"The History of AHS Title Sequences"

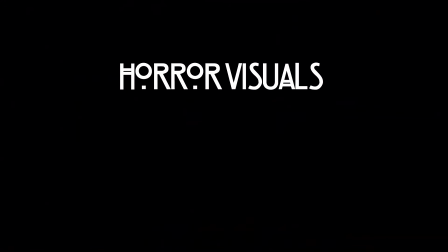12:16 So for our horror visuals category, I have to give this one a 5 out of 5. I would say that this is the scariest title sequence of them all.
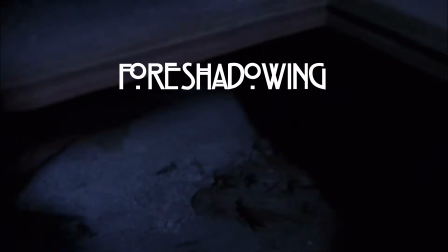12:26 As for the foreshadowing of this intro, of course, Charles' practices were on display,
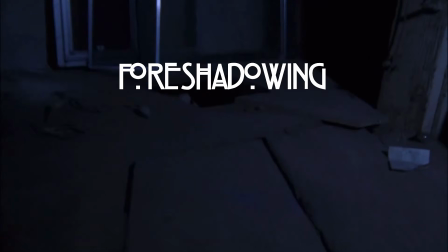12:32 as well as hints towards the clothing of the Infantata, and a hole in the basement leading towards the crawl spaces that house not only the Infantata,
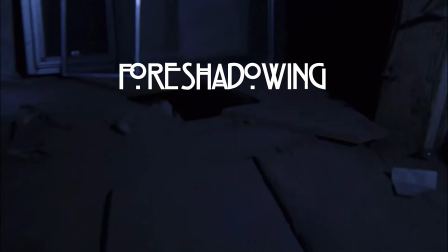12:40 but also some of the house's other dark secrets.
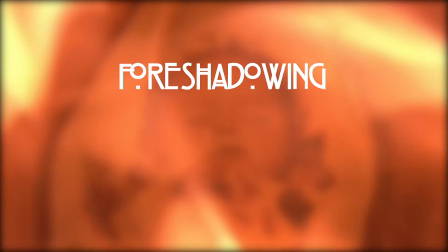12:43 The fire present in the title sequence may be a nod towards the fire that occurred inside the murder house involving Larry Harvey and family.
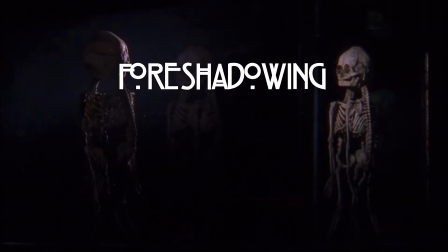12:52 And there are a couple shots of a few skeletons, more specifically 3 skeletons, which could easily be a hint towards the doomed fate of the 3 members of the Harmon family. So while it is largely focused on the horrible 20th century vibes of the Montgomerys,
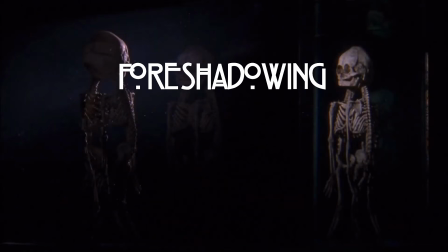13:09 there are some hints towards the larger season that can be pulled out. So I'll give it a 2 out of 5 in the foreshadowing category. As for the title sequence having a unique song,
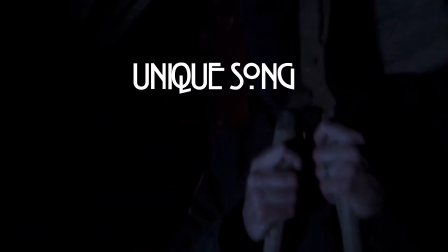13:20 I think it's a no-brainer that the original theme song arrangement is a 5 out of 5, based on impact alone.
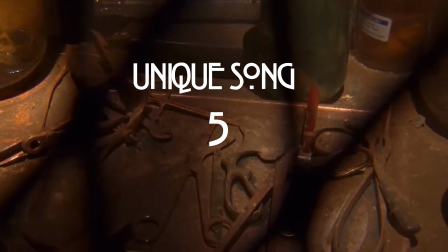13:27 Frankly, it's one of the most unique and unnerving theme songs to ever air on television.
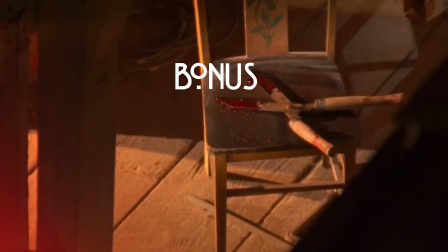13:32 For the bonus category, I'll throw Murder House just 1 extra point.
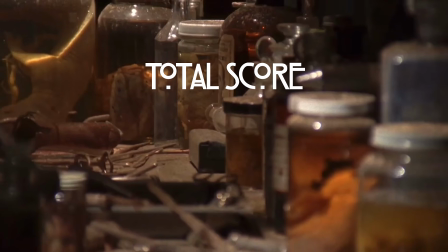13:37 It already has so many, so that leaves my final score of the Murder House title sequence at 13.
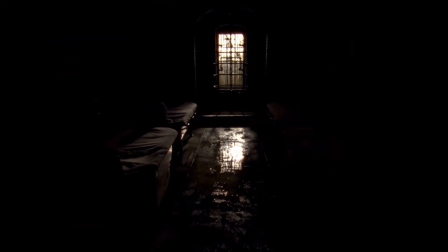13:49 The team had a lot to live up to attempting their second title sequence, and the Asylum opening credits rely on very similar visual strategies as Murder House's.
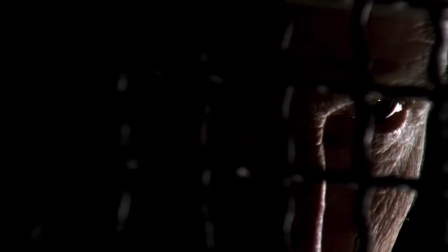14:00 Super dark imagery, figuratively and literally. Some of these shots are very hard to make out.
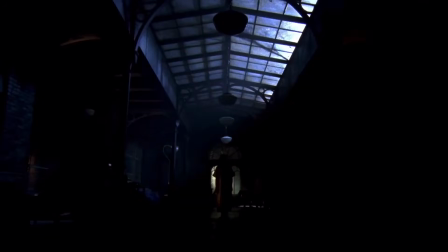14:06 Unlike season 1, Kyle Cooper and company had access to the actual set of Briarcliff to shoot the title sequence,
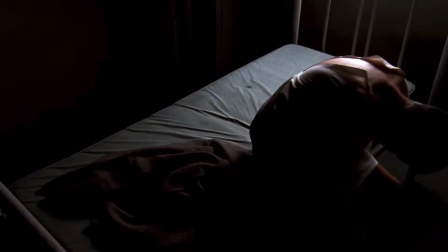14:14 and he once again employed his Super 16mm camera, which allows for some continuity between these early intros.
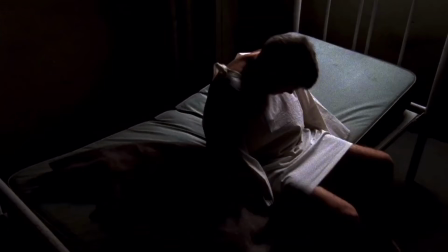14:22 Title sequence designer Kyle Cooper actually stepped in front of the camera for a shot in Asylum's title sequence.
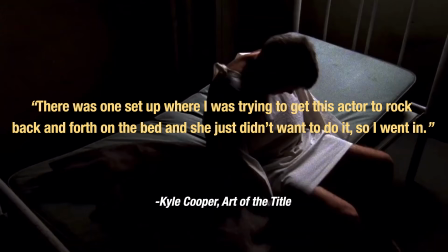14:28 As he explained, there was one setup where I was trying to get this actor to rock back and forth on the bed, and she just didn't want to do it, so I went in. So let's analyze this shit.
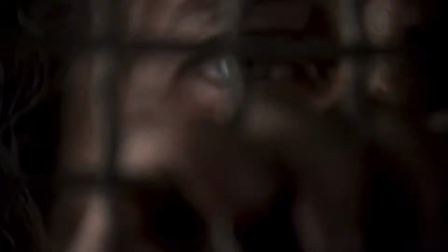14:40 With a primary location of the Asylum's common room, the sequence mostly depicts various patients behind bars being tortured,
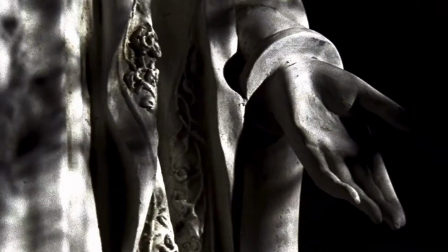14:48 as well as portraying the religious aspects of the season, pulling the strings by way of the nuns that are featured throughout the sequence.
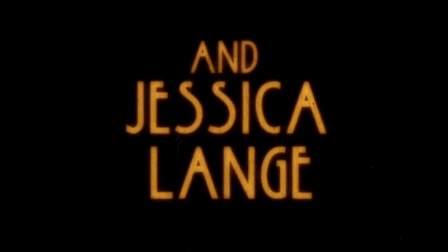14:56 The title cards themselves have a nice yellow-orange tint to them,
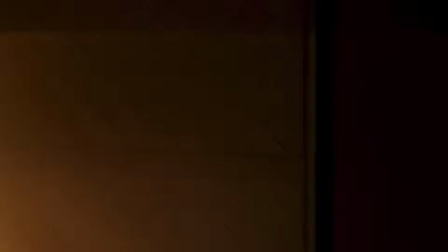15:00 and the visuals continue the film burn aesthetic from Murder House, while also distorting the footage in new, creepy ways.
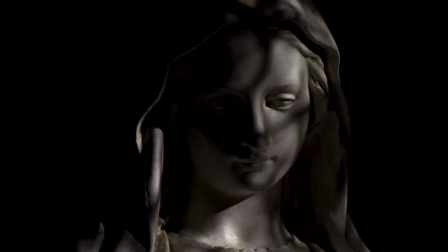15:08 The sequence itself also feels very frenetic and fast-paced, which certainly incites anxiety in the viewer, but I think it also makes some of its visuals not as clear or memorable as other seasons.
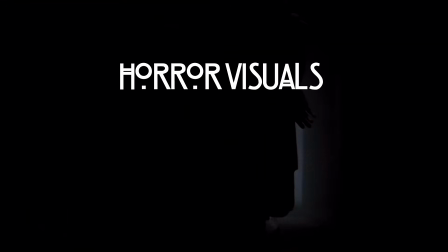15:21 With bloody eyes, dead bodies in carts, and implied sexual assault, the sequence is pretty darn scary,
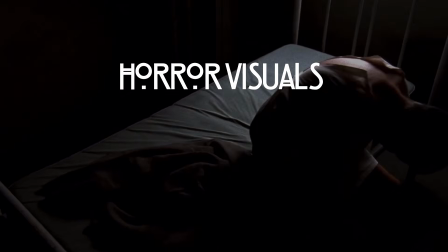15:28 but when it comes to horror visuals category, I think it loses a few points when compared to Murder House,
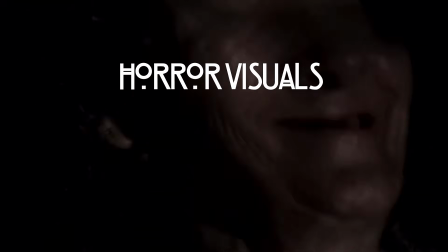15:34 since, like I said, not so many of the shots get enough light or time to be fully understood,
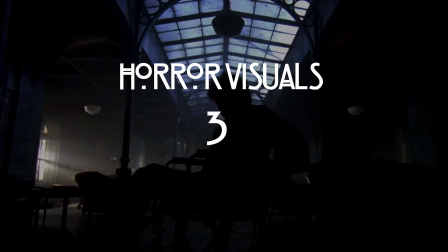15:40 so Asylum for me gets a 3 out of 5 in the horror visuals category.
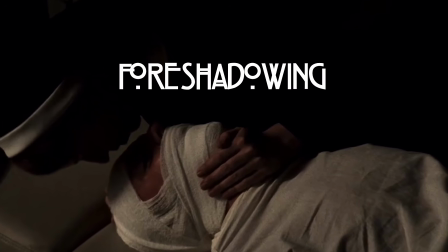15:46 In terms of foreshadowing, a nun committing sexual assault, the bodies being taken out of the asylum through the underground carts,
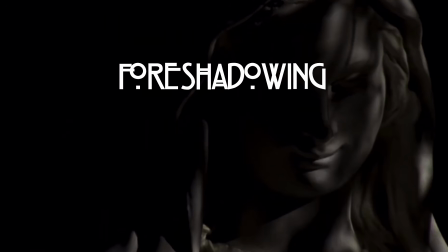15:53 and the sinister overarching religious presence are all clearly foreshadowing specific events or themes in the season.
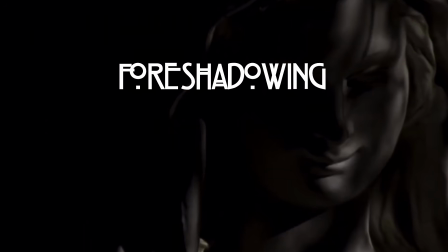16:01 The Virgin Mary's grin turning more sinister also seems like a reference to the possession of Sister Mary Eunice,
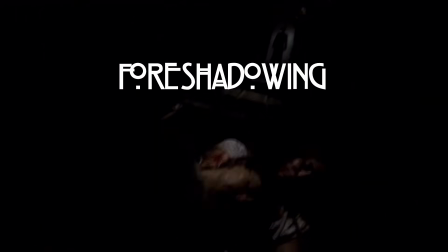16:08 and some of the fast, gory shots in the sequence are similar to the crimes of Bloody Face as well as Dr. Arden.